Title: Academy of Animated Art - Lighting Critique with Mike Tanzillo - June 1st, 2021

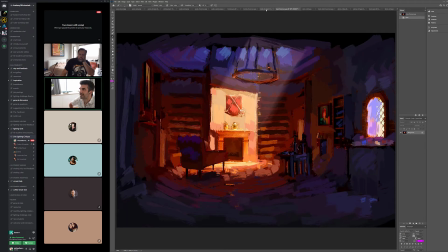(41:05)
I think the key light in the center has gotten a little bit bright, especially in this region in here.
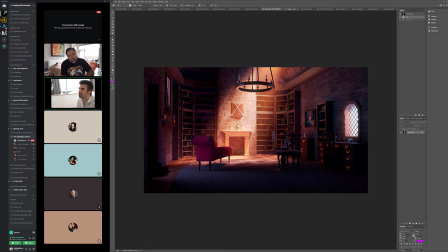(41:12)
It's just like kind of clipping out a little bit, and it's not quite getting that level here.
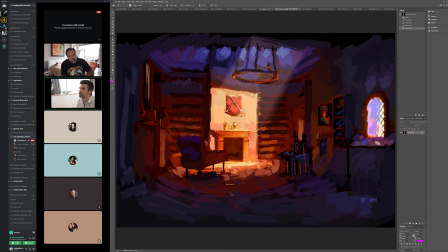(41:18)
He's got some more indications of light kind of coming through,
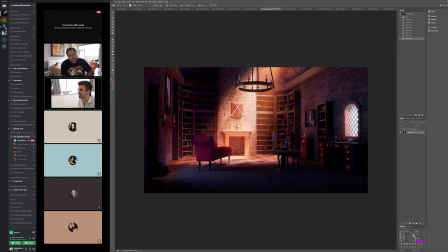(41:24)
like maybe like a hole in the ceiling up there or something, if you want to add that, but this is looking really, really nice.
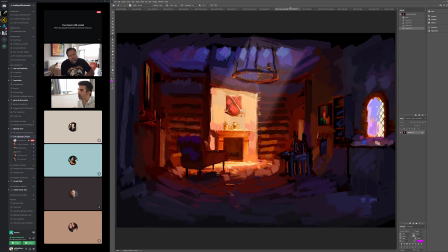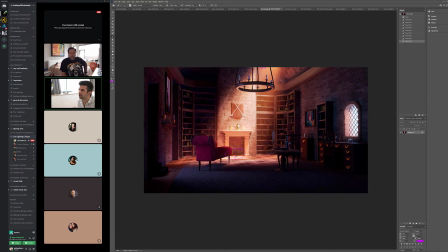(41:37)
And then a little bit more darkness down here, but keeping that bounce light feel inside there is really good. Yeah, and this looks really nice outside the window too. Really, really, really good progress.
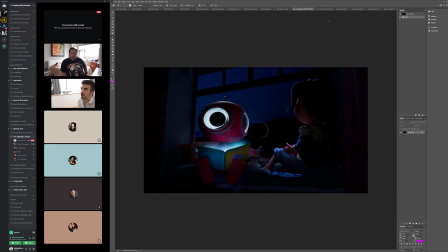(41:53)
All right, and then for the robot,
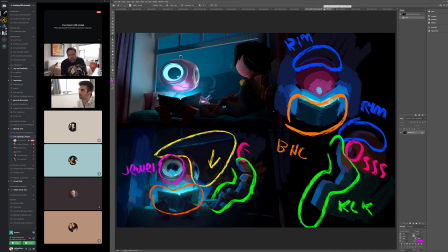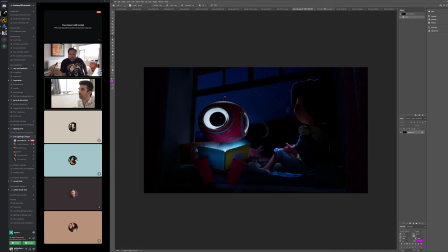(42:00)
I think we can go. I think we can go brighter. Coming out of the book a little bit more up here, a little bit more dynamic there.
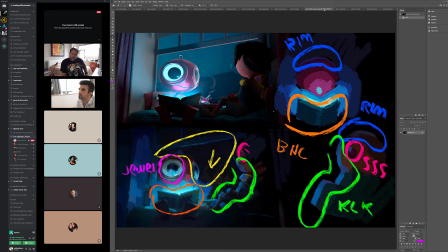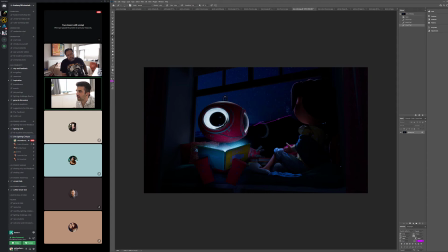(42:22)
Yeah, and then this background, I want to. This is a little bit of a hard line there. I want to fade this a little bit more, liken the rim on her. I'm reading his feet too much. I want his feet to go a little bit darker.
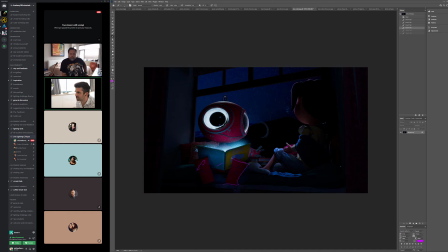(42:36)
Just because like they're just kind of especially this one just kind of feels like a perfect square, or not square, but like a perfect rectangle. And then whatever's causing this, I would just watch out for that. I'm not quite sure what's causing that darkness there, but this is looking a lot better. Big improvement.
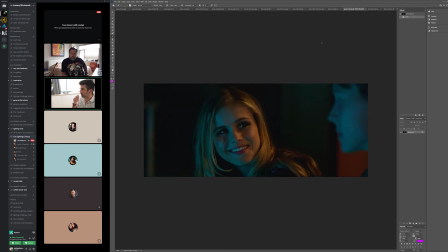(42:57)
Oh, Gloria. Oh, right. These are your reference from the other one. Yeah. So this is what I was kind of mentioning. So I like this and the haze in the background, but like having the brighter characters over the darker background would be really good. But yeah, the fog effect is really good in your other one.
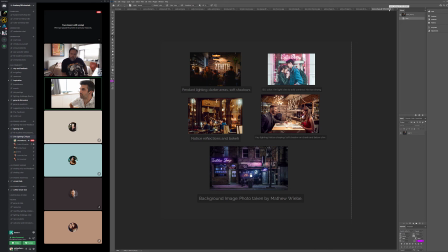(43:14)
All right, Keven. So we've got your reference here. Background looks good.
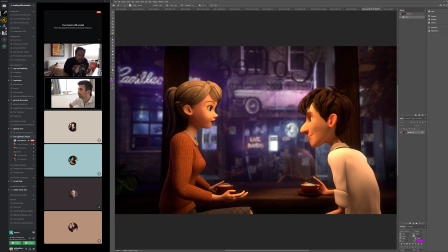(43:22)
I think the biggest thing for me is I want to feel, I mean, I can feel a little bit of that reference on her backside. I just kind of want to feel a little bit more of that coolness around their edges. And then this is just kind of a tough part about this scene is that their skin looks very matte,
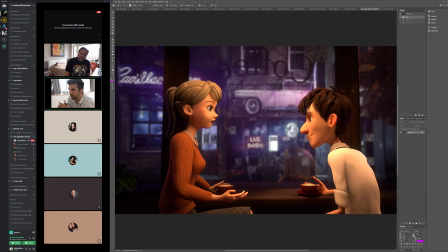(43:40)
and they can get a little bit flat in their shaping. And that and by that I mean like this area can just kind of be like one consistent value. So you might need to add some more specularity in the skin as well.
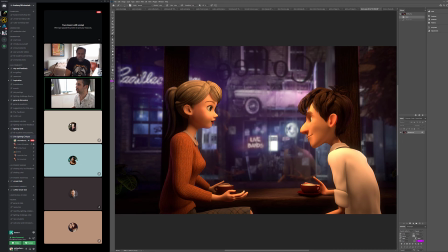(43:55)
For her hair, it has a tendency to get a little gray and a little flat, so you really kind of want to infuse some more bounce light in it and pull out some of the green. It can get a little bit green too.
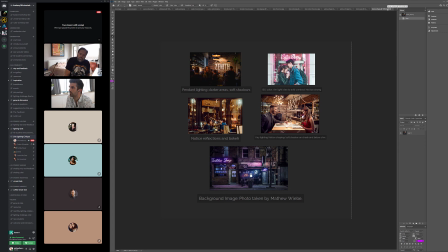(44:15)
I'm looking at this.
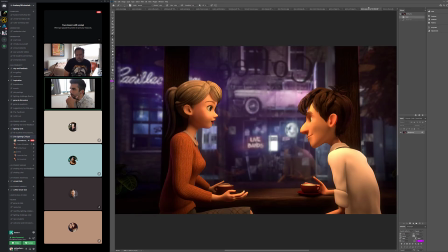(44:23)
It might be I'm wondering. I'm considering having you turn the exposure down a little bit on the background too. Let me just try that real quick.
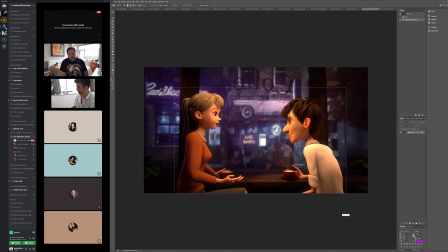(44:42)
That's let me just do this.
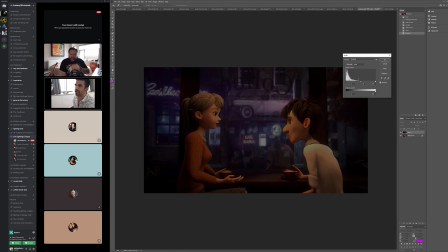(44:58)
I'm gonna keep some of the highlights though.
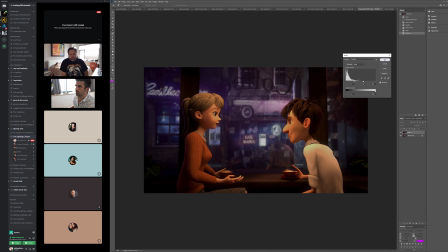Just-